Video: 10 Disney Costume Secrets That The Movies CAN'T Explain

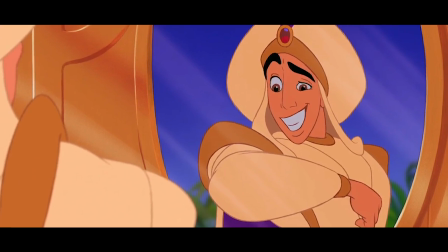[4:11]
In case you didn't know, Aladdin is a chronic liar, telling fibs to anyone to convince himself mainly that he's not a street rat.
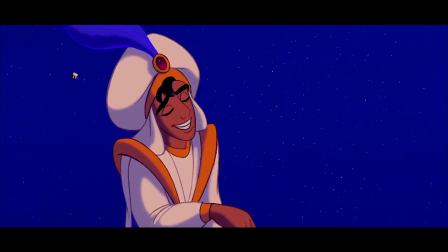[4:17]
Whenever Aladdin is lying, however, the plume on the top of his hat decides to instantly give up standing up properly and falls over his face.
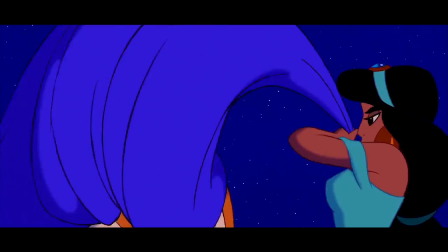[4:24]
It's a subtle effect, but it's also impossible to miss once you know about it. Perhaps like the magic carpet, the plume is also sentient and aware of the world around it.
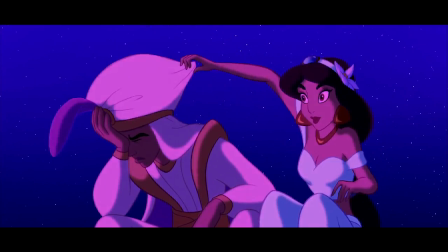[4:31]
Time will tell if Aladdin's lie detector will make its way to the live-action adaptation, with Guy Ritchie of King Arthur fame being rumored to be directing.
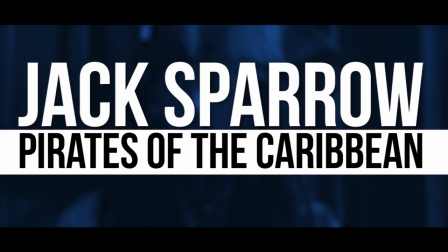[4:38]
Jack Sparrow in Pirates of the Caribbean: Curse of the Black Pearl.
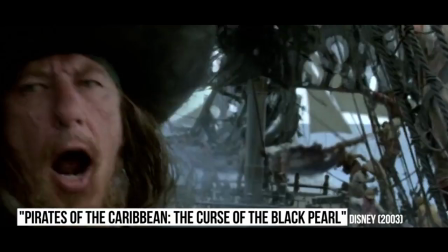[4:43]
Probably the most iconic part of any pirate film, aside from the ships and bad teeth, is without question the costumes.
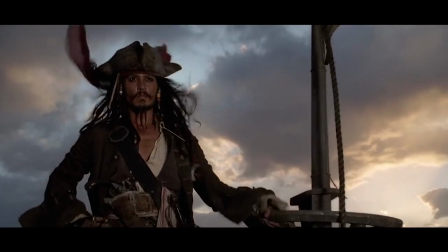[4:49]
And when it comes to memorable pirates, none is more famous these days than Captain Jack Sparrow himself.
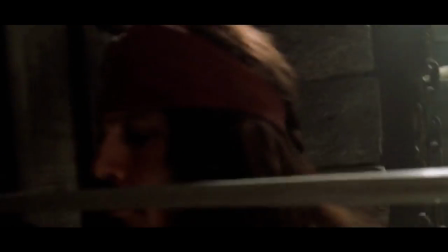[4:54]
His costume hasn't changed too much over the years, featuring wild hair, his trademark hat, red bandana, and lots of bling.
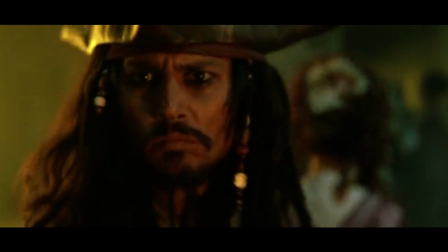[5:00]
But there's one thing that you may have totally missed that was part of actor Johnny Depp's costume. For most of the film, the actor was actually wearing contact lenses.
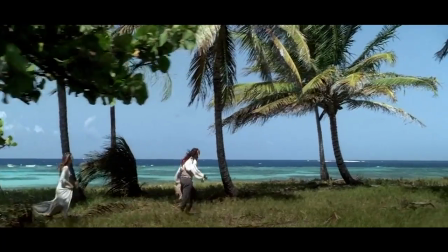[5:07]
The reason behind implementing contact lenses is quite genius, in fact.
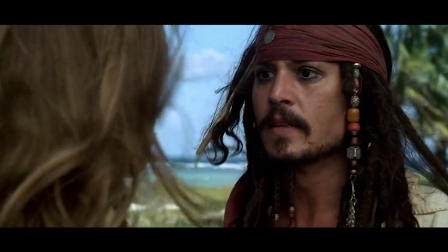[5:11]
Apart from making Jack's eyes seem darker, the lenses acted as sunglasses for the quick-thinking pirate,
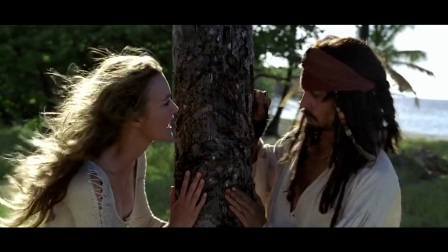[5:16]
as the tropical St. Vincent shoot was causing Depp to squint too much, especially when the sun reflected off the water.
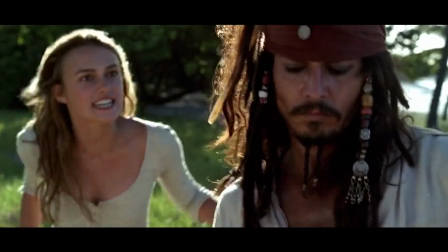[5:22]
The lenses allowed him to carry out his scenes in comfort and to perfection.
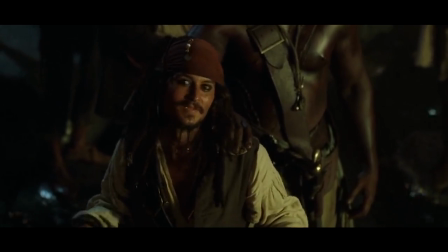[5:25]
To help craft the pirate world, the costume department crafted over 900 different wardrobe pieces for the film.
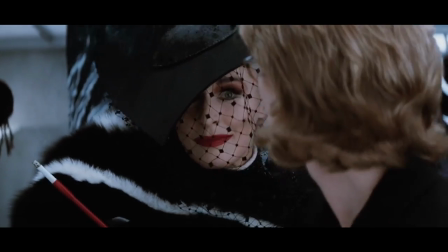[5:31]
That's a whole lot of piracy going on.
Anita, darling.
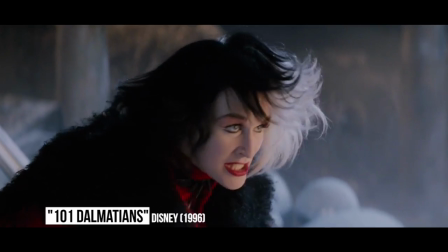[5:37] Good morning, Cruella.
Cruella De Vil. Cruella De Vil is without doubt one of the most infamous and evil Disney villains to ever grace the big screen.
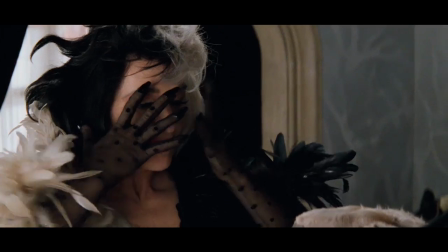[5:47] Woof woof!
I mean, her family name is a play on devil, for crying out loud.
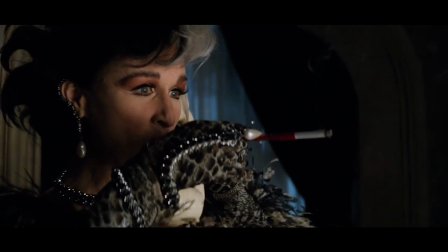[5:52]
So it makes sense that her live-action costume be reflective of her cruel intentions, with plenty of fur to go around.
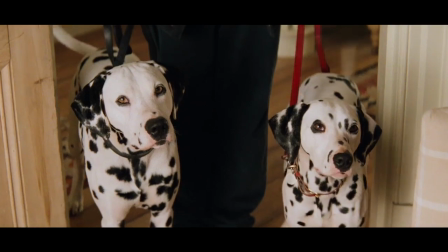[5:58]
With a full wig, makeup, and outfit, the dog who was tasked with playing Purdy actually cowered in terror when he saw Glenn Close come onto the set.
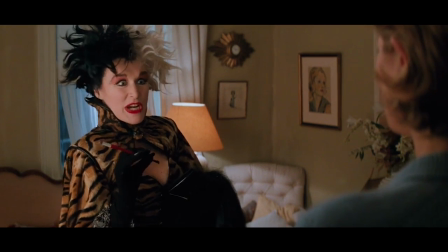[6:06]
We don't blame him. The look was pretty intense, but we guess the costume had the right effect. Despite De Vil being a terrible human being with no love for animal rights,
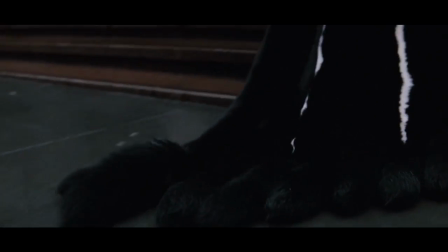[6:14]
Close is nothing like her villainous character, and made sure that the costume only used faux fur for the coats.
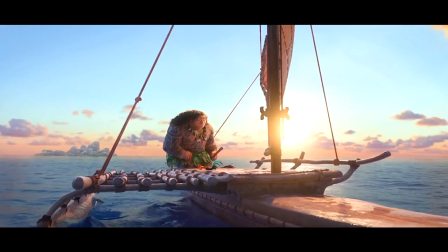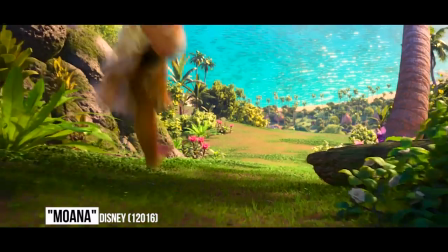[6:25]
Moana. Moana was a smash hit with audiences, with its vibrant soundtrack and faithful portrayal of Polynesian mythology and culture.
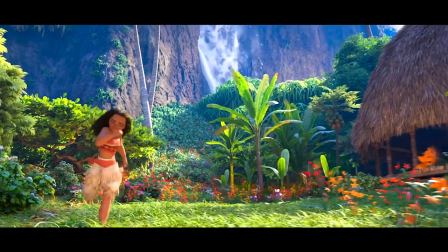[6:32]
It's in this respect that the team at Disney nailed the costume design for Moana herself.
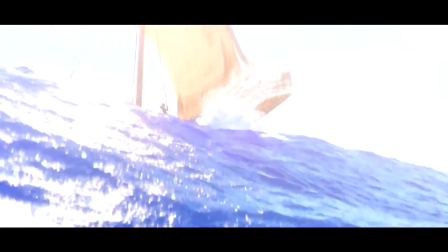[6:36]
The film is actually inspired by old myths and legends, so Disney felt now more than ever they had to get the costumes right.
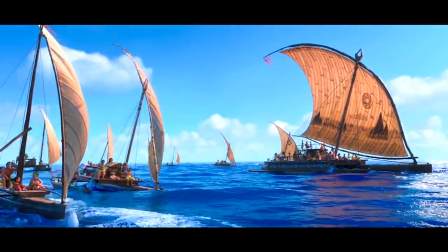[6:41]
Despite the film being animated, costume designer Nessa Bove stated in an interview that she had help from the Pacific Trust in capturing the spirit of the culture.
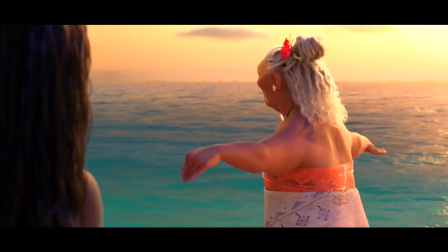[6:49]
They reflected that at the time, and considering the resources that would be available to the island people,
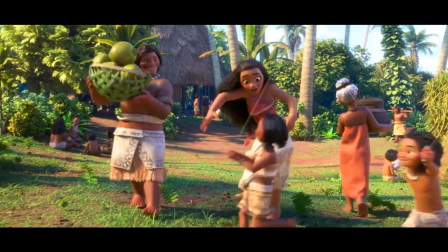[6:54]
most of the material that would make up the everyday clothing would be organic and natural, as opposed to a structured fabric.
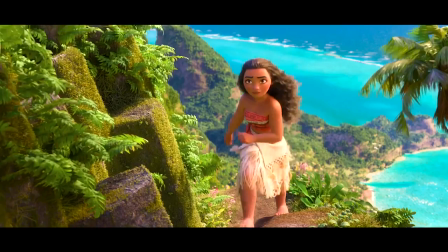[6:59]
Hence the straw-like material around her legs and her top, which is made out of mulberry tree.
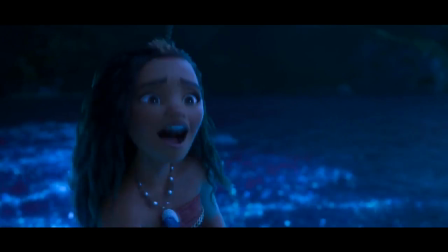[7:04]
Her necklace is a mollusk seashell, one to represent land and the other one to represent sea.
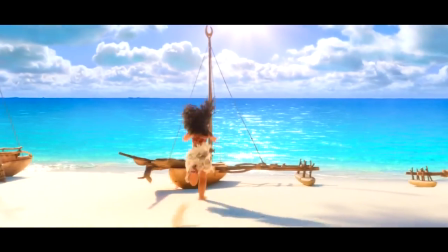[7:09]
Bove further went into detail about how important it was that the dress be a reflection on history,
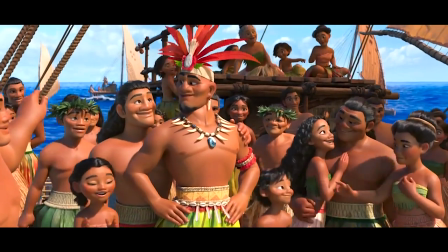[7:14]
so Moana's costumer reflected the naval adventuring that would have been evocative of that culture at the time.
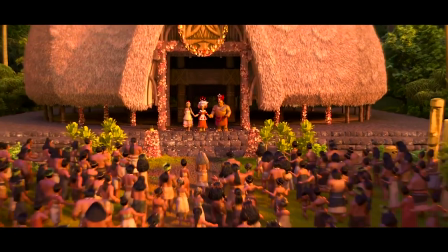[7:19]
Unlike Elsa's purple, the use of red here signifies royalty.
Oh, please don't cry.
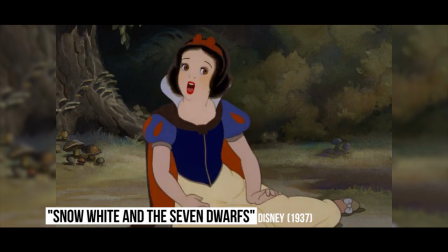[7:25]
Snow White. Snow White is one of the oldest Disney princesses, dating back to 1937.
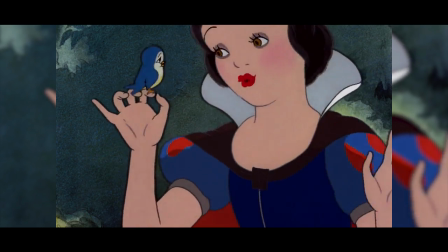[7:31]
Her trademark black hair, blue and gold dress, and red ribbon have become iconic and have stood the test of time.
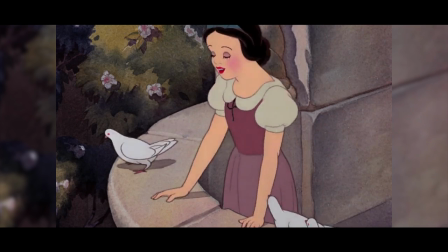[7:36]
But did you know that Snow White is actually the first human character to be animated by Disney in a feature-length film?
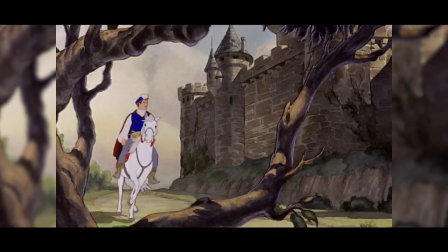[7:41]
Back in the day, animating humans wasn't exactly easy, especially when it came to animating women.
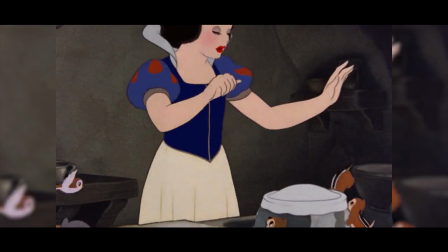[7:46]
Disney had experimented with this in some of their short films, but came up short. The closest they ever came to was Miss Bon Bon in the Cookie Carnival.
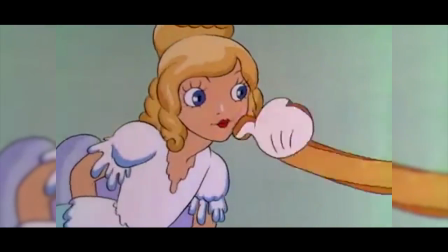[7:53]
It was Bon Bon that would actually serve as the basis for Snow White's figure, and Betty Boop for her general appearance.
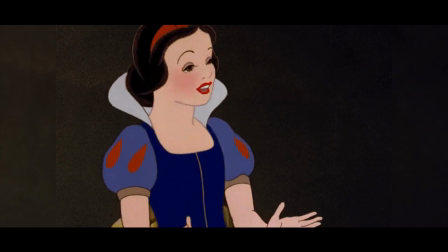[7:58]
Her dress, however, takes inspiration from history.
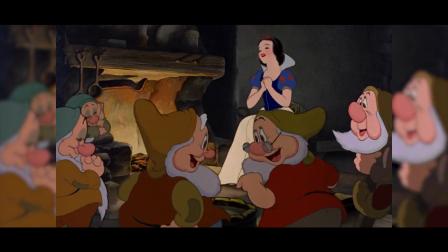[8:01]
The tight blue bodice, large sleeves of red and blue, and the extra-large collar suggest her clothing was heavily inspired by the Tudor era,
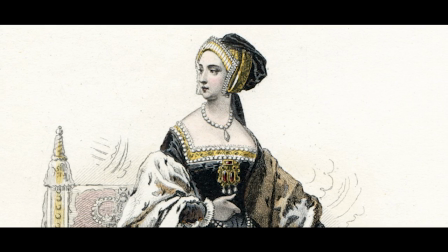[8:08]
which makes sense considering Snow White is technically the first Disney princess. So why not make her look royal?
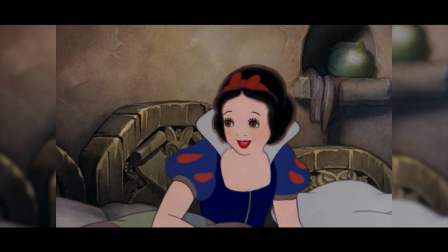[8:13]
Fun fact, to give Snow White her rosy cheeks, the animators actually put real blush over the animated cells.